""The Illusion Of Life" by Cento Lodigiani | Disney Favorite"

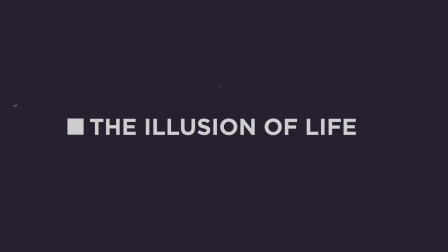The following has been paraphrased from The Illusion of Life by Frank Thomas and Ollie Johnston.
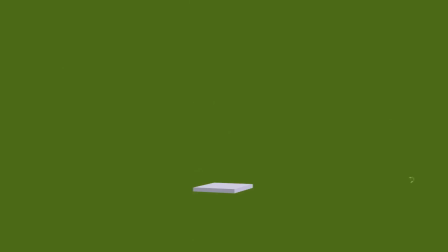Squash and Stretch. This action gives the illusion of weight and volume to a character as it moves. Anticipation. Prepares the audience for a major action the character is about to perform. Each major action is preceded with specific moves that anticipate for the audience what is about to happen.
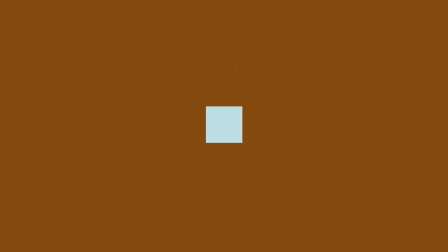Staging. It's the presentation of an idea so that it is clear. Straight ahead and pose to pose. Pose to pose is charted with key drawings done at intervals throughout the scene.
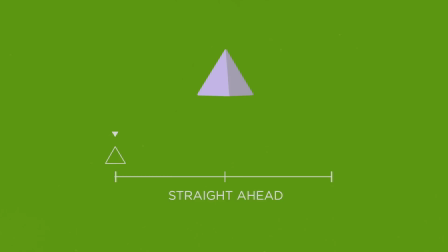Straight ahead animation starts at the first drawing and works drawing to drawing to the end of a scene. Follow through and overlapping. When the main body of the character stops, all other parts continue to catch up to the main mass.
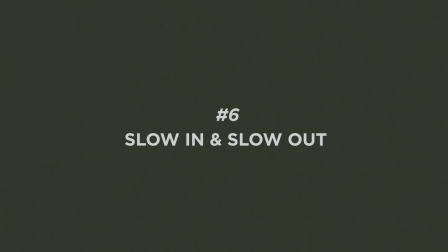Nothing stops all at once. Slow in and slow out.
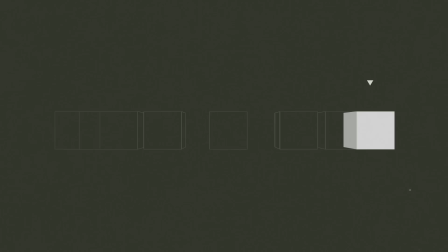As the action starts, we have more drawings near the starting pose, one or two in the middle, and more drawings near the next pose. Fewer drawings make the action faster and more drawings make the action slower. Arcs. All actions, with few exceptions, follow an arc or slightly circular path. arcs give animation a more natural action and better flow. Secondary Action It's an additional action in the scene used as a supplement of the main one in order to reinforce it and add more dimension.
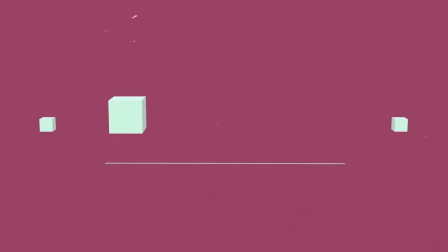Timing More drawings between poses slow and smooth the action.
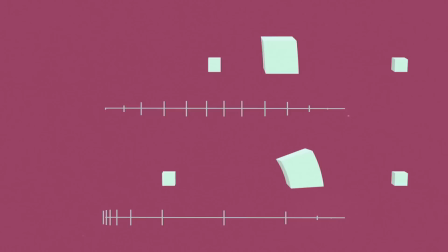Fewer drawings make the action faster and crisper. Timing maintains the appearance of an object abiding by the laws of physics.
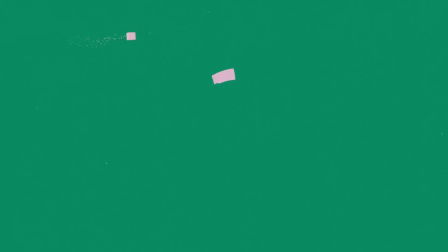Exaggeration. Remain true to reality, just presenting it in a wild or more extreme form. Solid Drawings. It means taking into account forms in three-dimensional space, giving them volume and weight. Appeal. It's a quality of charm, able to please the viewer's eyes.
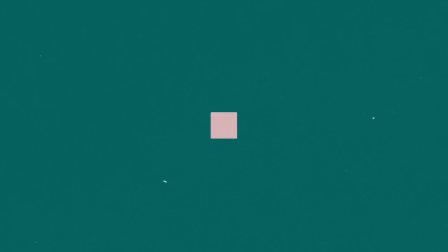It's the charisma of the action.